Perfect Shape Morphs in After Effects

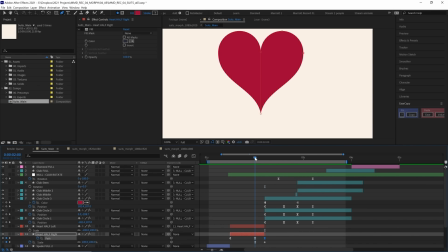1984s
We've hidden that final, more rounded keyframe, which I think works okay.
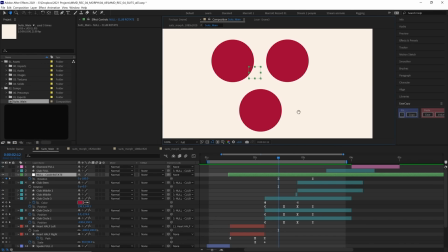1989s
And let's add a bit more flavor to the motion on this null object.
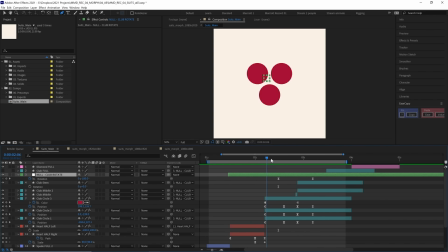1993s
Just a bit more motion to the whole sort of scene, which is, just this object or these 2 objects. That'll help reinforce these moments of change of the transition. And I like to do that mainly with position. So let's open up position. Of course, we want to separate dimensions because we only want to work with the Y position for this one.
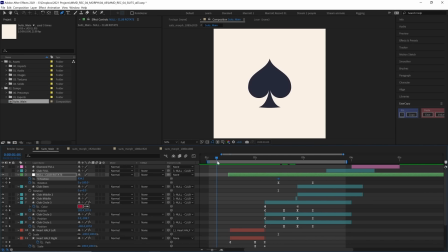2012s
And what kind of motion do we want in here? Actually, when this first transition happens, we've got a bit of a downward motion. We can see our spade moves downwards and then our heart kind of moves upwards. What if we start at this position here, and then maybe our heart gets a little bit higher, closer to the top of the comp?
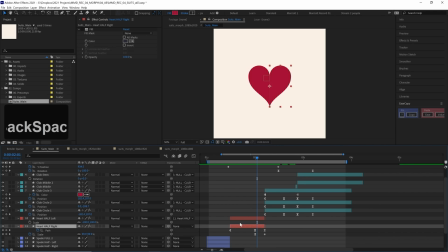2029s
Oh, we haven't parented to our null. Okay, let's go back and parent this back to our null like we did before, preemptively earlier. And let's move its height up a little. So at the start, it sort of moves upwards slightly. And then I think it should dip during this motion. So it goes down a little bit. So it goes up.
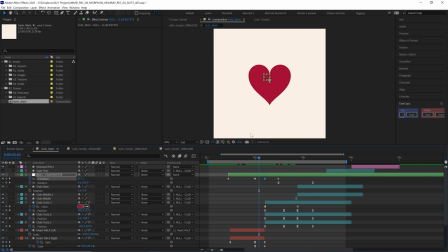2047s
And that dip kind of happens at the same time and same pace that the anticipation of the heart sort of moving and swelling is happening. And then this next keyframe was the start and end position. Let's move this to the end. And then after it dips here, let's copy and paste that keyframe a little later. So maybe stays low.
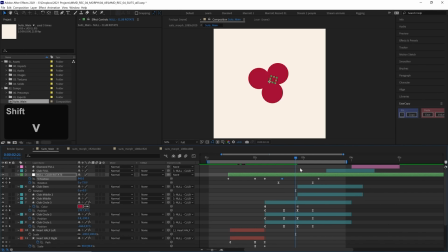2064s
And then as it spins, maybe it dips down again. So it goes dip. And then dip as it spins. And then comes up to its resting position where it all started. Okay, let's move these keyframes around. Now I think when we add some easing, these will look okay.
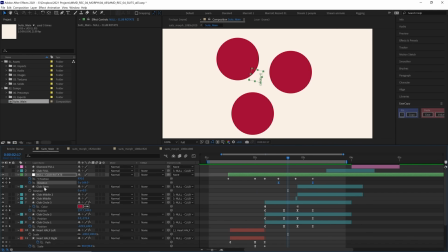2082s
Well, first of all, we can copy and paste the rotation easings from here. So let's copy and paste the easing of these two positions, paste them there.
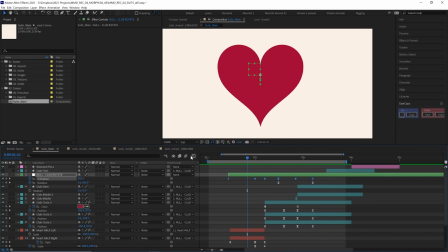2093s
So at least they ease into their final position correctly. Now we can go in to the graph editor and add some easy keys to all of them. Let's see how this looks. Make sure we are in the value graph editor, of course.
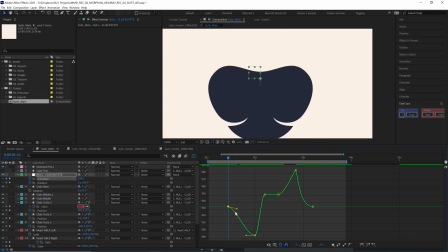2106s
And let's start from the beginning. We want this first motion to be pretty sharp. So most of that motion happens during this fastest point of this transition here. Again, the moment of change being very fast. So we want fast motion. We want vertical, nice vertical handles during this point.
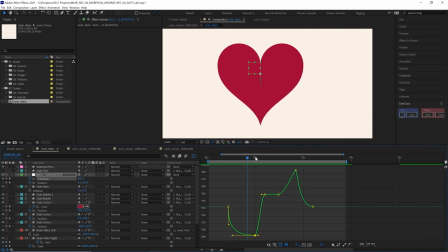2122s
And then at this point, the sort of peak of this sort of breath that the heart takes, it goes, we want to ease out of that. At this very drop here, we want to ease in. So again, we want nice vertical handles. And then we want to ease out of that position.
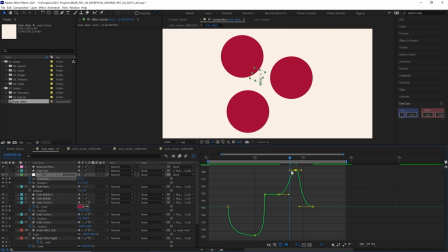2138s
And for this dip, we should ease into that as well. So that's nice and rounded.
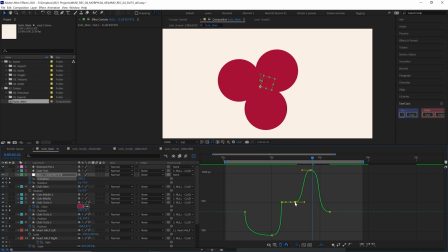2143s
What does that look like if we go much, much lower? Let's go even lower, I think.
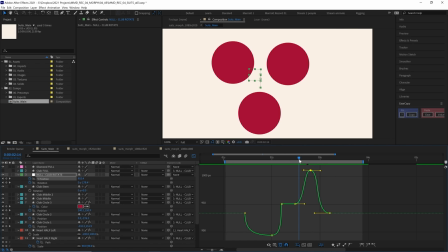2150s
There, I like that. I like that as these circles sort of dip down, it's sort of like they're collecting one another.
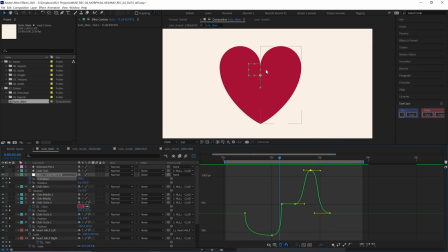2158s
So we have two motions. We have the rotation and the position that both indicate, something is happening to these objects.
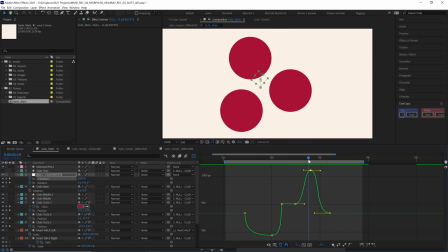2164s
They're both moving down and rotating. And then as the rotation gets fast, it kind of whips it back up into the air, back into its sort of main position.
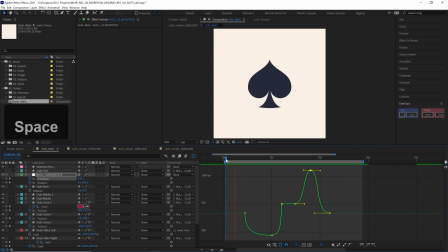2171s
And then I think we've got our second morph done. 2 morphs down, halfway to go, and I think it's looking pretty smooth. And if you found this section of the course useful, this is just one section. This is 2 chapters out of a 7-chapter lesson, and there are 9 lessons in this course.
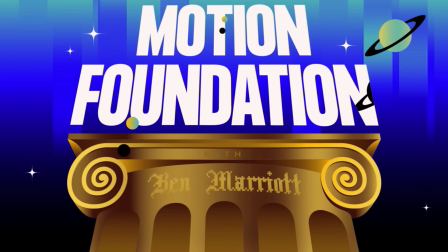2186s
This is from Master Motion Design, which is my intermediate course. Motion Foundation is for those not yet confident in After Effects and want a solid foundation of skills. Master Motion Design is for if you know what you're doing in After Effects, but you don't quite know how to take your motion to that next level.
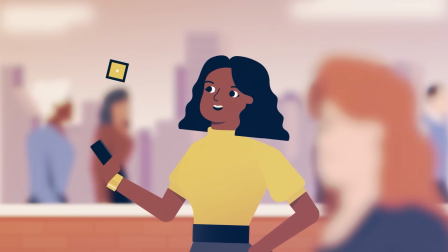2201s
I cover in depth a lot of broader techniques to make sure an animation is working and give it structure that communicates your message effectively,
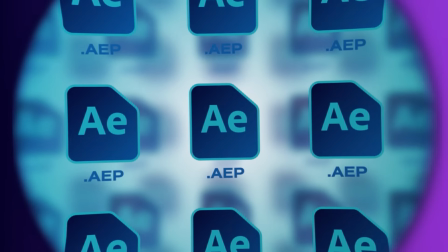2208s
and a lot of the subtler details that elevate that final product to look smooth and polished to a high level.
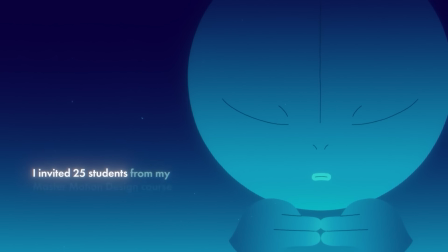2214s
More information is on my website at benmarriott.com, and you can see just some of the amazing student work to come out of the course in this student collab project.